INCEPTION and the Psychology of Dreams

And to the point of your question, we do that in therapy by saying, okay, here are the facts, but we can completely rearrange the meaning to something that serves you and supports you as opposed to something that drags you down because it's all subjective anyway,
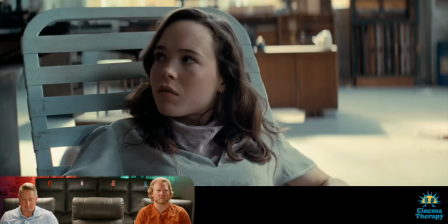right? And that's a very powerful thing.
Why don't you give us another five minutes? Five minutes?
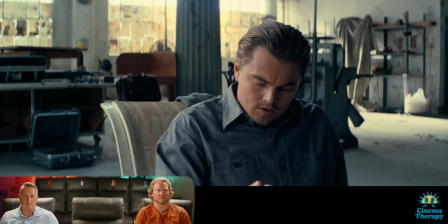What? We were talking for like at least an hour. In a dream, your mind functions more quickly.
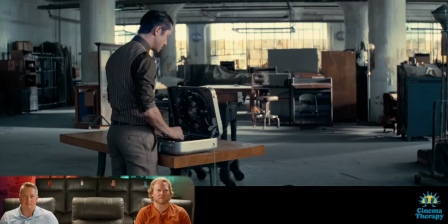Therefore, time seems to feel more slow. Five minutes in the real world gives you an hour in the dream. Why don't you see what you can get up to in five minutes?
This, when I was watching, felt a hundred percent accurate to my experience. Yep. And so I was really curious what the research says on this, because I don't know if that's a real thing or not. And here's what I discovered. It's called time dilation. Okay. That phrase exists in different contexts.
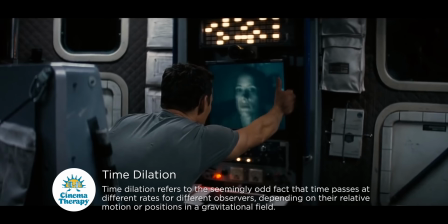Nolan also explores more astrophysical time dilation in Interstellar, where time functions differently depending on your speed and velocity and your relation to gravity. And time dilation in dreams is more of a theoretical concept. It's not proven. In fact, there have been studies shown where people felt like they were in a dream for 20 minutes, and they woke up and reported. They said, how long do you think you were asleep? And they say, about 20 minutes is how long the dream felt. And they were asleep for 20 minutes. What the research suggests, but it's not proven, that the deeper you're sleeping, the more you can experience it. In other words, if you're not in a deep sleep and you're dreaming, your dream in real time...
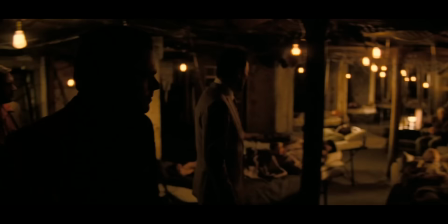It's more or less in real time. Unlike the film, though, it's not exclusively the deeper you go, the longer the dream is relative to reality.
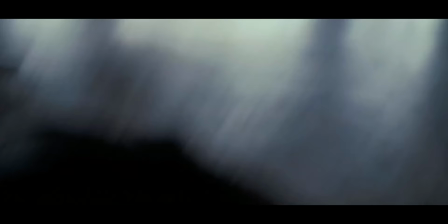So the films dream within a dream within a dream, and at each layer you have longer amounts of time. Yeah. There's not really any evidence of that. In fact, sometimes it keeps pace with real time. Sometimes it speeds up. Sometimes it slows down. Well, Christopher Nolan can't have time be linear.
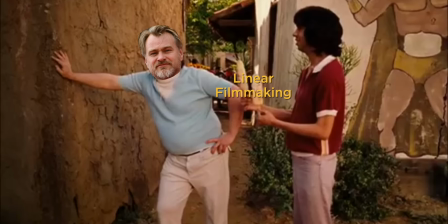He's allergic to it. Literally every movie he's ever made is about time, except some of the Batman movies.
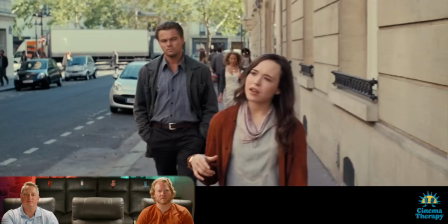But some of them are also about time. Surprise! Turn it out of my face!
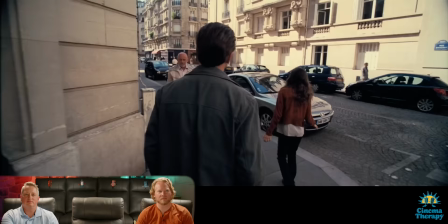I guess I thought that the dream space would be all about the visual, but it's more about the feel of it.
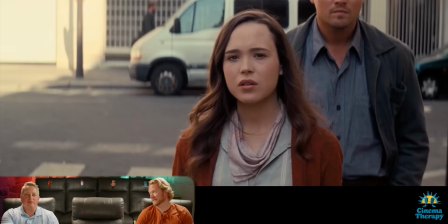My question is, what happens when you start messing with the physics of it all?
So absolutely, in my experience, you do feel things.
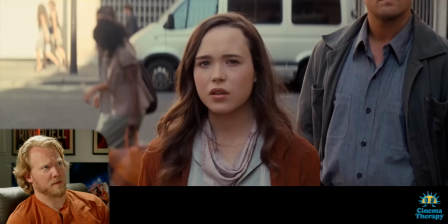Have you felt physical sensations in dreams that weren't real? Oh, absolutely. Yeah.
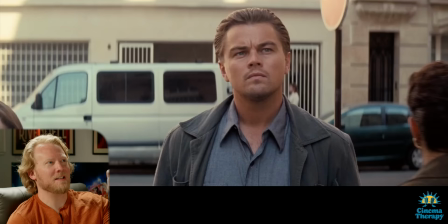Zero gravity is a big one. I have a lot of flying dreams. Okay. But the thing that I love about this is she says what they're going to do.
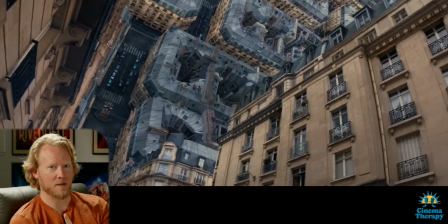It's not, you know, she says, I thought it would be about how it looks, but it's about how it feels. When you're making a movie, the way you make somebody feel something is music and sound.
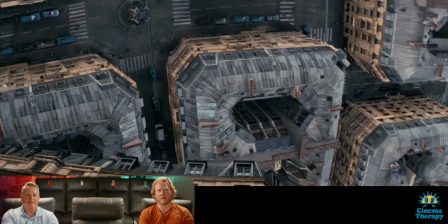And so you look at this, and these visuals are, you know, pretty psychedelic and crazy, a city folding over on top of itself.
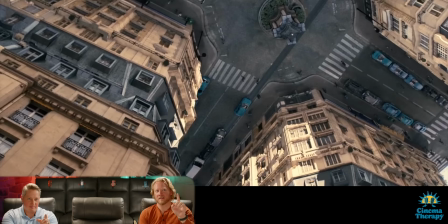But what makes it work
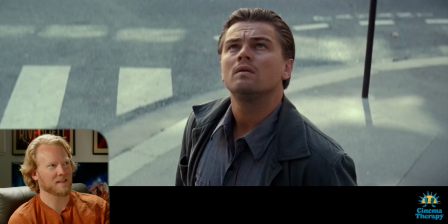is the sound design and the music. Yeah.
Something, isn't it?
That's what makes you feel feel that the world is shifting around you.
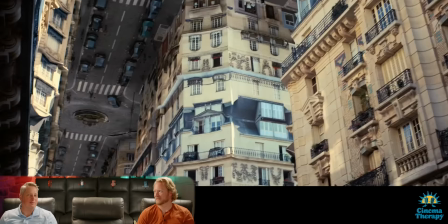I had never considered Inception as Christopher Nolan talking about how movies are made, but it absolutely is.
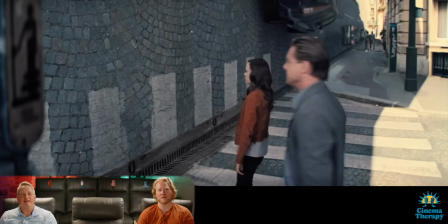It is just... it's his two and a half hour treatise on... this is what movies are and how they work.
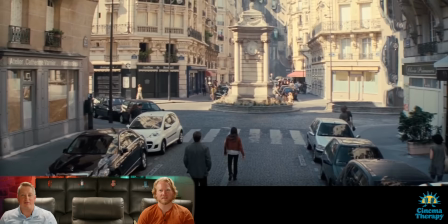That's wild. Yep. I love that shot. It's so good. And I also love, just in the story, that she says, what happens when you mess around with the physics?
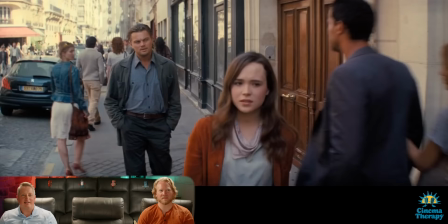And then she goes ahead and messes around with the physics, just because she can.
Why are they all looking at me?
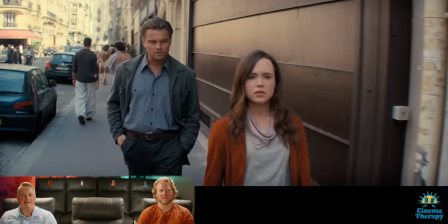Because my subconscious feels that someone else is creating this world. The more you change things, the quicker the projections start to converge on you.
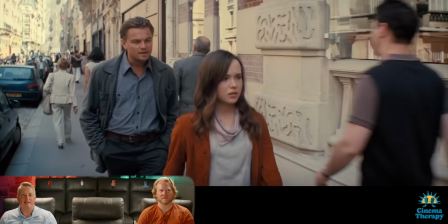Converge? They sense the foreign nature of the dreamer. They attack like white blood cells fighting an infection. Like they're going to attack us? No. Just you.
This is another thing. People complain that Christopher Nolan does not have a sense of humor. He has a dry sense of humor. Yeah. And it is all over the place, and it is fantastic. Okay, so question. This movie is two and a half hours long.
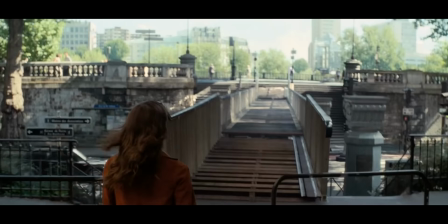Yep. The first hour is exposition. It's exposition. It's exposition while stuff is happening.